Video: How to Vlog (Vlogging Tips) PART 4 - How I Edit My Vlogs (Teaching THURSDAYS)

In this video, I'm going to show you how I edit my vlogs and give you some tips and tricks to help you edit your vlogs, so stay tuned.
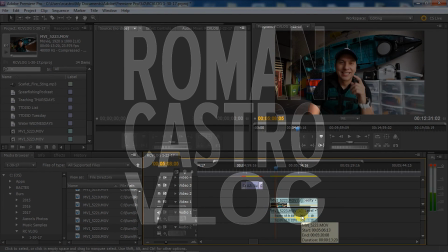Hey guys, welcome back to Teaching Thursdays. Before we move on, make sure you hit that subscribe button if you haven't already, and if you have, there's a little bell right next to it that you want to click so you can continue to get our video updates. Alright, so this is part 4 of the How to Vlog series, and today I'm going to show you how I edit my vlogs. In a second, I'm going to put up my screen and talk while we see the whole editing process for episode 120, which is the next video coming out. So check it out, enjoy, and if you have any questions, always leave them in the comments. Here we go.
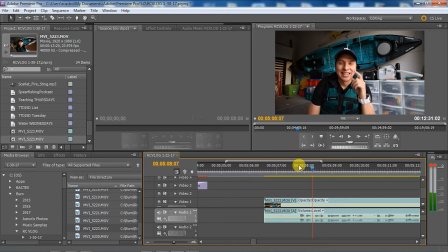0:41 Here I am. Basically what I've done is I put all my clips into a folder, and that's folder 1-30-17, and I am loading up the clips right into the timeline, and I'm cutting them.
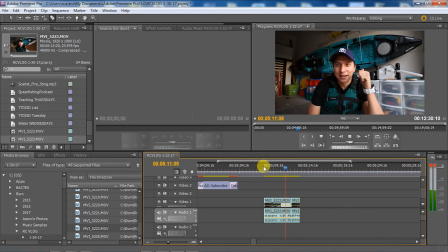0:55 So like I said in one of the videos in the How to Vlog series, I take the whole chunk, I take the whole clip, and I cut it down to only what's needed.
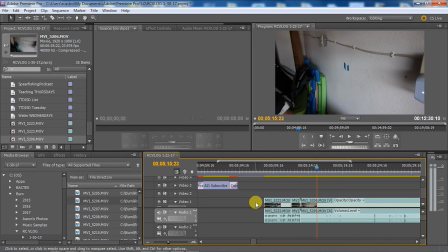1:03 So only an action, right? So as you can see,
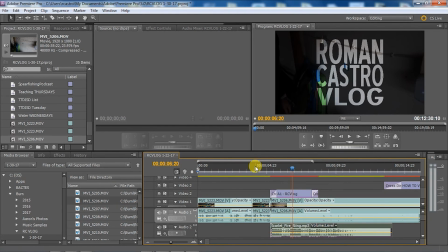1:09 I shoot long clips sometimes, and I only end up using a few seconds from them, just to keep it interesting, right?
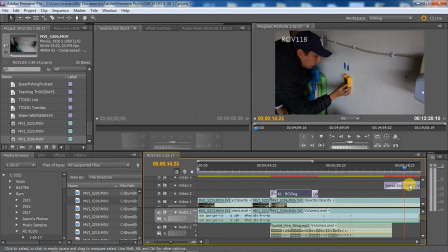1:17 So here we basically moved. Here we're changing the title.
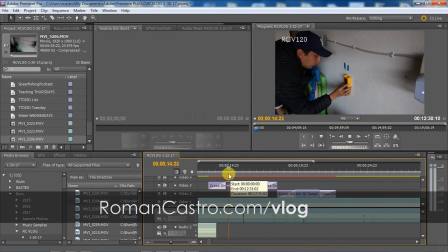1:21 Here we're changing the title to reflect the correct number of the vlog episode, and then
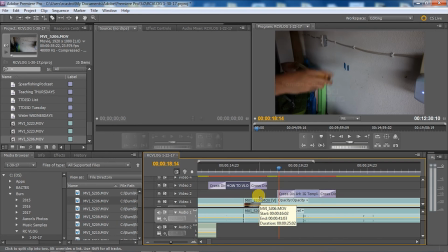1:28 the way that Adobe Premiere works, we have basically a bunch of layers, and you see the video 1,
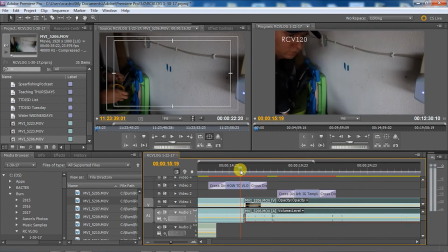1:33 video 2, video 3. Basically, the layers are stacking up on each other. So that's where you see the text up there.
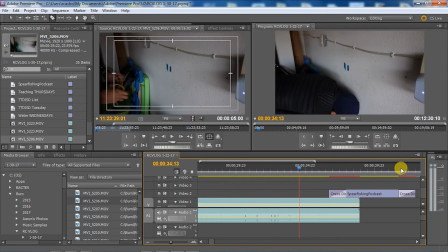1:37 It says Castro. That's basically a layer on top of my regular video layer, which allows me to put text on the screen.
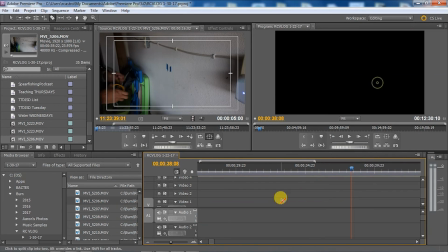1:43 So there you go. Get a little fancy with it. We don't need that one, so I removed it. But yeah, here we go.
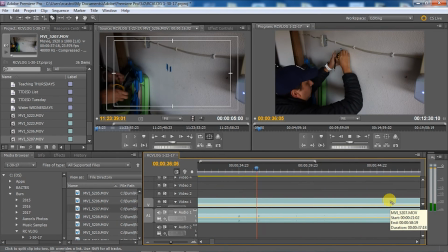1:48 So basically, I'm in the bottom layers to the audio layers, right? So whatever's in the audio layer, you can add like more than 3.
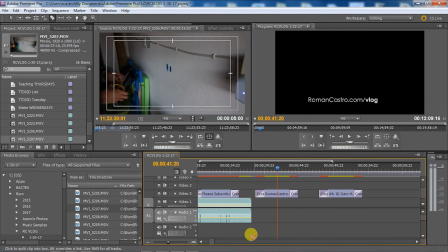1:54 By default, it shows you 3, but you can add a bunch more.
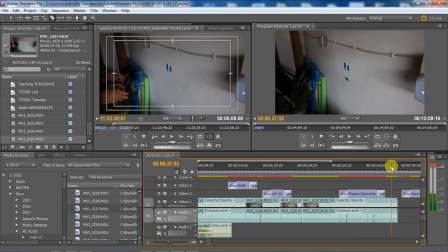1:57 But yeah, so the audio, I only have that little audio clip at the beginning, which is like the sound at the beginning when I do the Castro vlog logo.
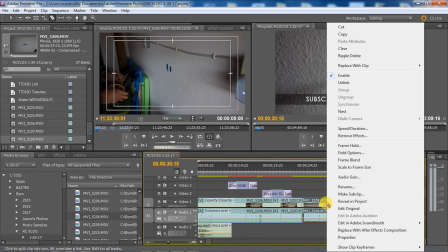2:06 And so here we go. So basically this clip is just a clip doing the drilling sequence, right?
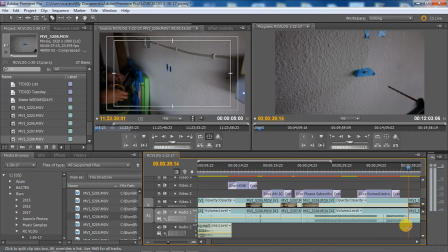2:13 And it's basically like 3 or 4 shots, but everything is cut down.
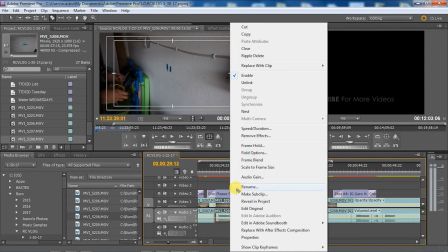2:19 And in this case, the drill piece, where I actually drill the wall, I speed it up so that it's doesn't take that long, but I still want to show you guys the whole thing.
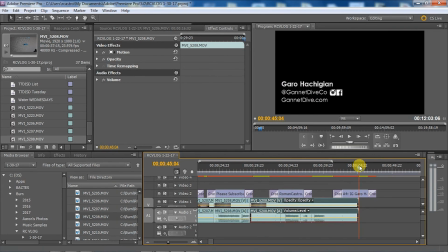2:27 And also the drill is kind of loud. So I went ahead and modified the audio on that clip so that the audio on that clip was like minus 10 dB,
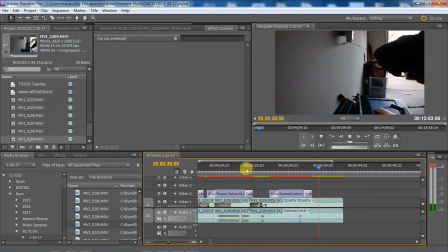2:35 which is like the way you measure sound. So minus 10 dB is a lot. I lowered the sound a lot on that clip.
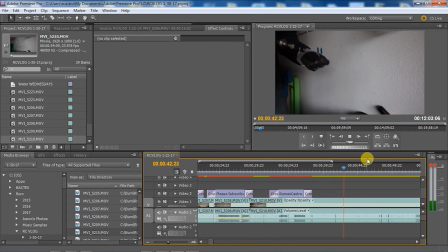2:41 You can still hear the drill, but it's not overwhelming. It's not going to mess up your ears when you're watching the video.
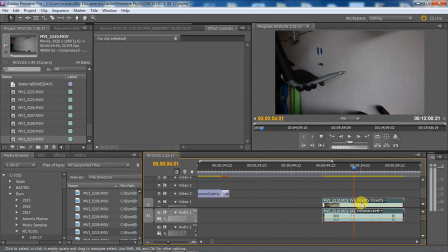2:46 And basically, just keep doing the same thing. I load up the clip, and whatever is not essential,
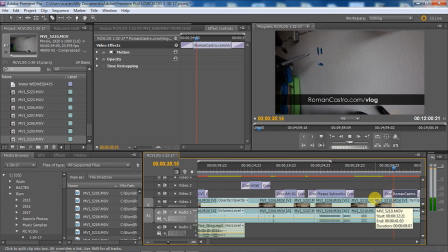2:54 the beginning where I actually hit the record button, walk to the scene, and do the action, I cut out.
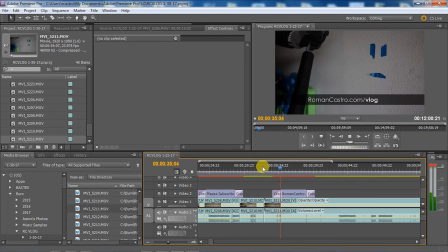2:59 And then I cut out everything immediately after the action. Sometimes I won't even use a clip. If I think that another clip
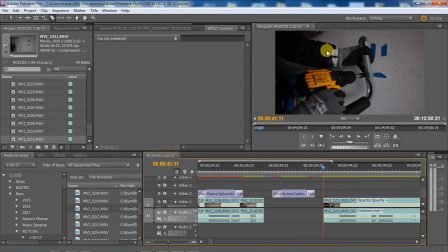3:06 if I think there's another clip already in place that covers that scene, kind of gives you that idea, then I will just not use that clip.
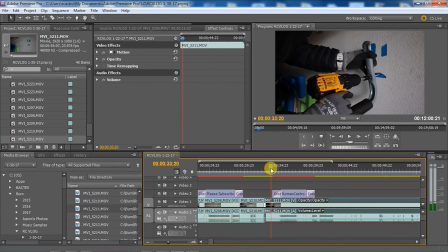3:12 Or I'll pick the better one and I'll keep the better one and take it from there. Let's see. Here, same thing. I'm lowering the volume on that drill sound.
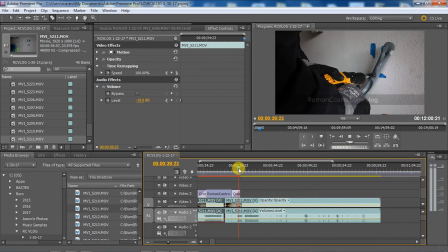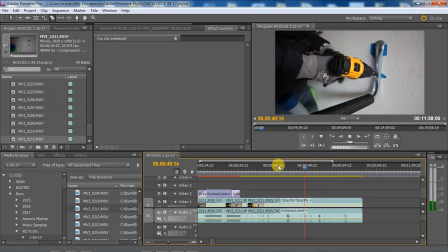3:31 Yeah, see, then I'm cutting out everything but the part where I actually just drill it in.
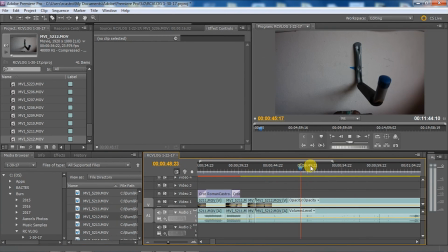3:38 And I'm going to give you the thumbs up on that piece, and I just want the thumbs up. That's it. So here we go, and we're drilling the top hole for this little rack mount.
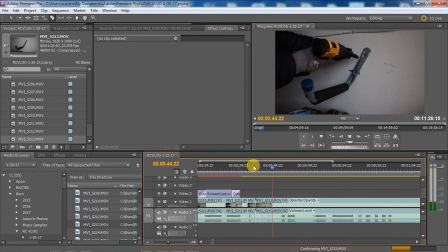3:51 And you can have fun with this, guys. Like you can just and it's a simple thing, drilling a hole in the wall. But if you do a lot of different angles and a lot of different perspectives, close-ups, get further away, it makes the scene kind of interesting, right? So this clip was kind of long.